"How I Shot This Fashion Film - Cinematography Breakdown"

Now this zoom lens was made around the early 80s maybe even late 70s so it's definitely not the cleanest sharpest looking image and like that's what I wanted for this shoot.
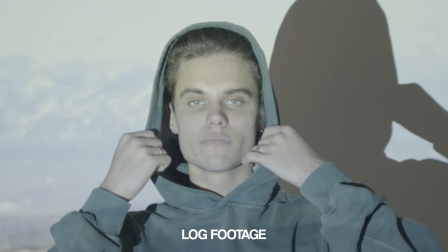374s
I knew I wanted something a little bit more vintage, a little bit more old, something softer and this lens gave me exactly that.
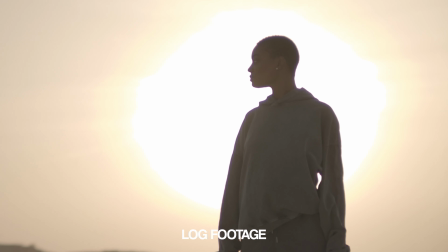382s
The only thing I didn't really like was the chromatic aberration and you could really see it here in this shot and honestly I could have removed it probably if I tried enough but I just thought it worked okay so I left.
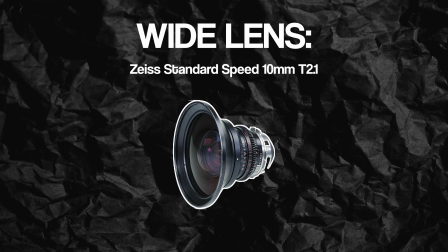394s
The second lens choice was the Zeiss standard speed 10 millimeter. I have seen a lot of videos shot with this lens and honestly I just really looked for an opportunity to use it.
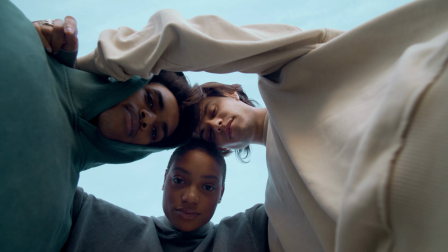403s
It's a super wide lens but like with barely any distortion which is fantastic if you want to do really wide close-up kind of things and I thought having that lens together with the zoom lens would pretty much cover me for whatever shots I needed for this project.
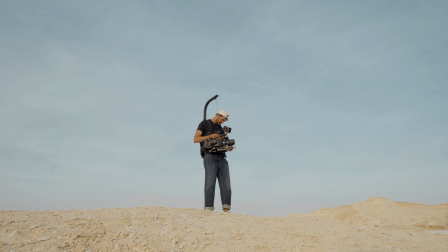419s
Apart from the lenses I've also used the EasyRig Vario 5 to support all of that weight because the Ursa Mini is super heavy and together with the zoom
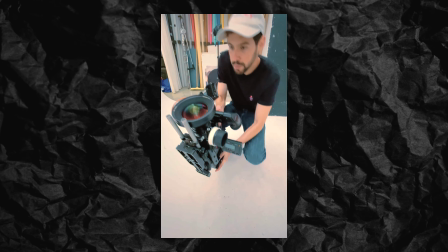428s
lens and the huge size standard speed lens it was really heavy and I had to use an EasyRig otherwise it would have been dead.
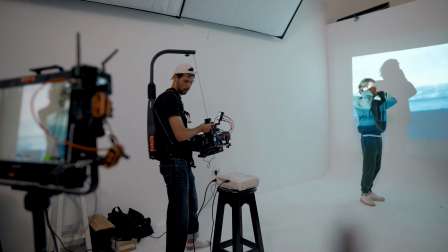437s
We also used the hollyland mask to transmit video from the camera to the monitor wirelessly and then on my camera we had the port keys bm5 and to pull focus we used the noculus ammo and last but not least we had the sony camcorder which was super fun to shoot with and i ended up using a lot of the footage on the final edit these are all like the parts that kind of look like vhs um so i knew i wanted
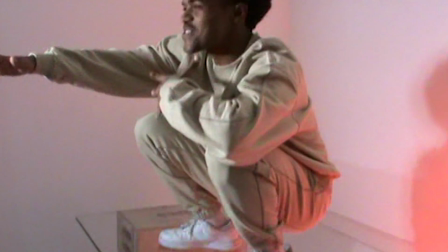461s
that in the edit so hence the sony camcorder going back and forth i'm doing the super heavy Ursa setup and the tiny camcorder was pretty funny but it was honestly a lot of fun to shoot on and it worked so
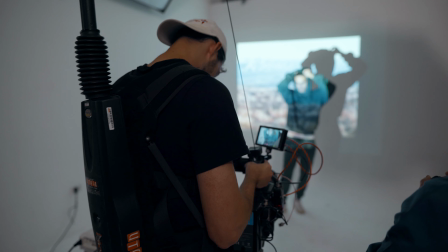476s
we shot the entire thing in one day that's all we could do with the budget that we had so the first part of the day was the studio we arrived there early in the morning and we
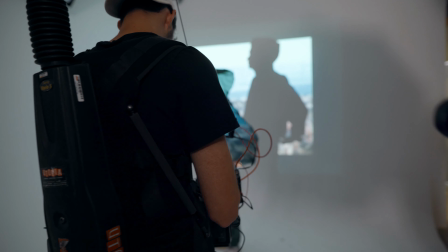485s
only had a limited amount of time because we had to also drive out to the desert which was two hour away drive in terms of lighting for a lot of these
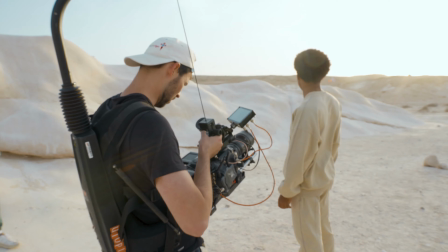493s
shots it was only the projector with no additional lights and then on other shots we used the Nanlite FS150 to bounce some light off the white wall to the sides or move the light around to create this effect and then we also played around with
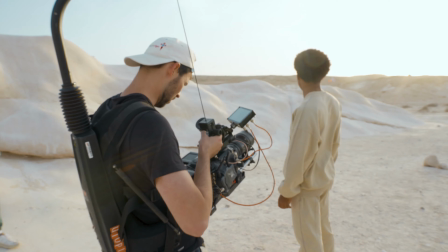508s
the Nanlite Pavotube which is an RGB light that I take with me to any production links to all of that in the description. After the studio we had a two-hour drive into the desert and we started shooting just before sunset. We were only using natural light since we didn't really have all of the gear and the
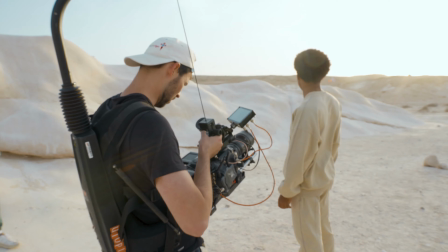524s
manpower honestly to create huge setups with like you know big diffusions and all of that stuff it just wasn't like a production like
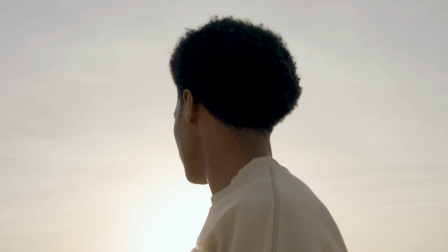534s
that didn't have the manpower we didn't have the time also so we just
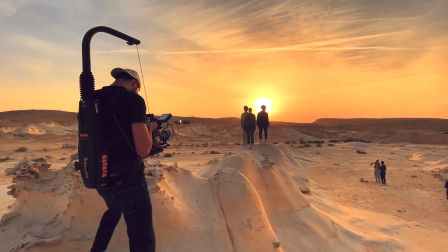539s
had to do with the natural lighting which is fine for the zoom shots we mounted the follow focus on the zoom ring and it's honestly didn't
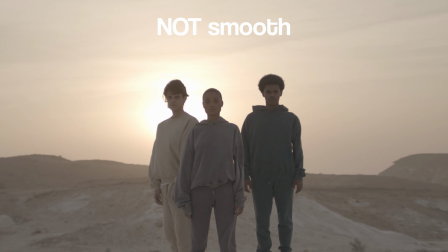548s
work out as well as we expected it to probably we should have rented out like
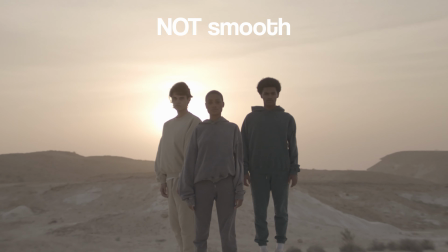552s
proper zoom motor unit but eventually with the help of some slow
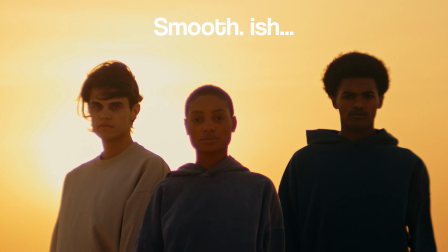557s
motion and then also warp stabilizer and a few takes we managed
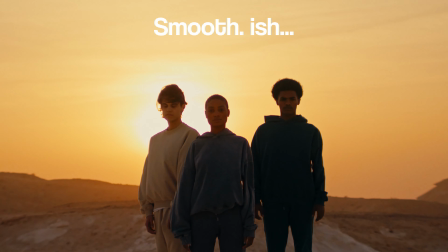562s
to get the shots we needed then some other shots were more of a run-and-gun style
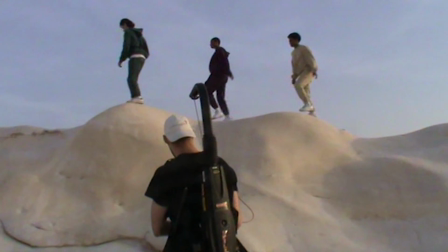566s
shoot which wasn't easy at all with the huge setup that I had I was
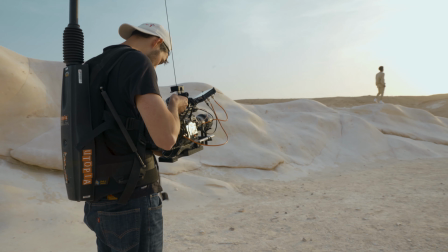571s
running around trying to capture you know as many shots as I could basically and also looking back into my Milanote mood board and again we just had to do that
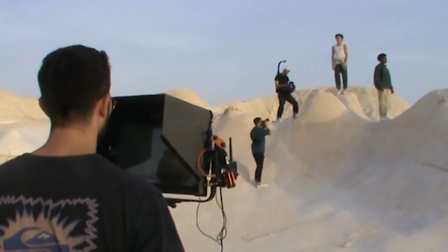583s
dance between stills and the video which is never easy but I'm happy with the shots we were able to get.
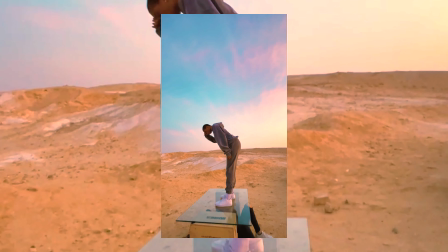589s
After the sun has gone down we shot into BluAware and we had this special glass that we rented out from someone and that you could actually stand on
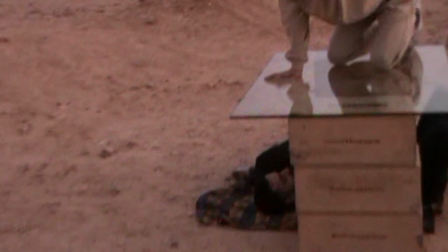597s
so that's not just like any glass if you want to do it don't use just any glass you have to get one that you can stand on you could even jump on on that specific one you could even have two people on it so basically we had our models stand on the glass and then we shot
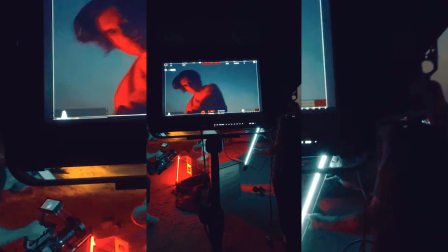615s
from underneath and then it kind of looks like they're basically floating like in middle air which is pretty cool and to light this we again used the nanolite power tubes on the red color which contrasted really well with the deep blue skies and just finding
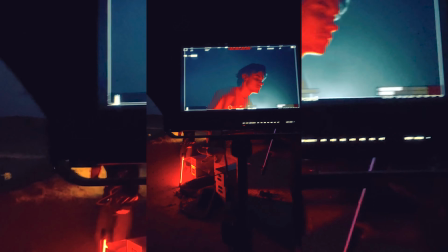632s
this glass like someone that would rent it out for us and then also I'm just getting it to the desert I was not easy it's a super heavy glass you have to make sure it doesn't get scratches and it was not easy to get it but looking back I think it was worth the hassle because we did manage to get shots that you don't see in any video and it's just something that
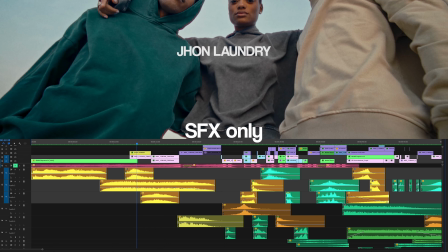655s
helps make this video more unique so that was the actual shooting and then it was time to put everything together into a final edit something that I've been really trying to improve on and is also something
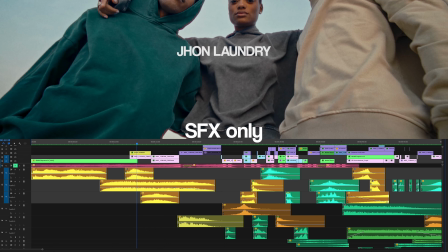667s
that i've seen in almost any video that i like over the last couple of months is this sense of a changing pace and then also a more unique alternative style of music i found a beautiful cinematic score on music bed and then with that i layered a lot of atmospheric sound effects from artlist my
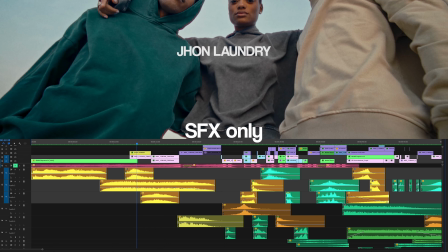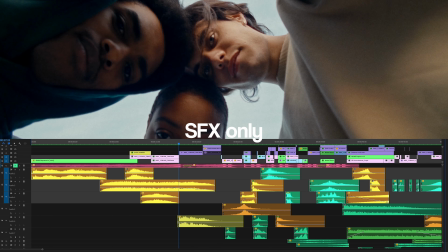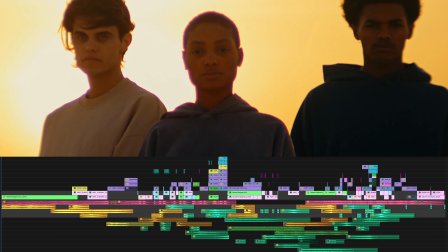706s
edit starts off with this long zoom shots which helps build tension
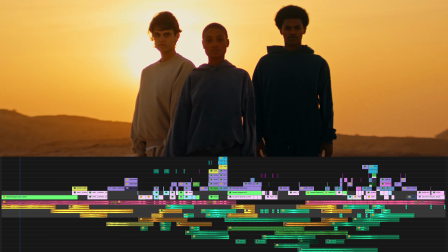712s
right at the beginning and it's like sort of just reveal the characters the
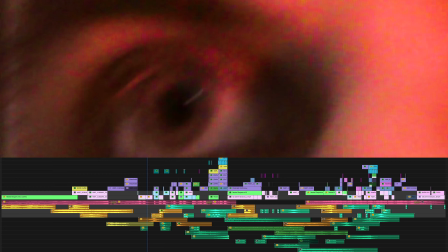716s
location and just the overall atmosphere for the film this entire opening sequence is kind of slow and cinematic it's really building up and then there's the drop we
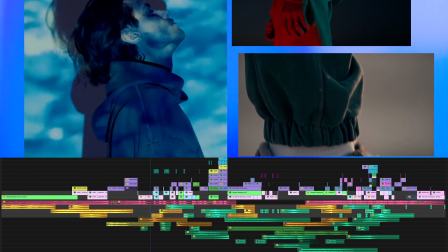726s
move into a fast-paced quick edit kind of sequence with a lot of energy with a lot of effects that I've done practically in Premiere,
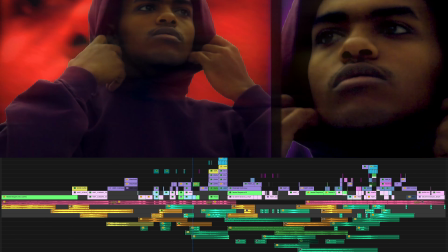735s
then also some after effects and some film overlays from Century 8.
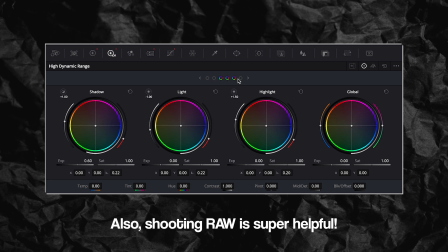740s
Now there's quite a lot in here in terms of like technically how I edited this with all the effects and stuff so if you guys want to see a more in-depth breakdown of this let me know down in the comments. Then we slow down again into this euphoric outer space filling sequence which is again that change of pace that I was
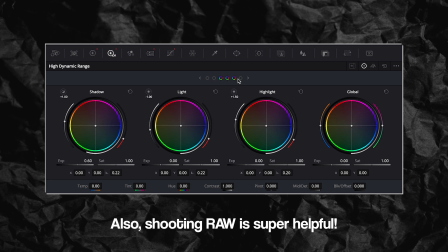758s
talking about earlier and then that's leading up to another fast-paced sequence that ends the video. So we go from slow cinematic opening to fast-paced to slow again and then into the final piece which is very fast and it kind of ends with a bang.
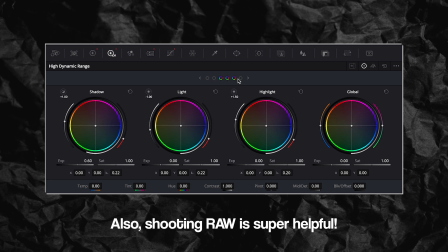776s
And I think that sort of editing style works way better than just having like a very linear tone to the whole thing, you know, like a linear pace.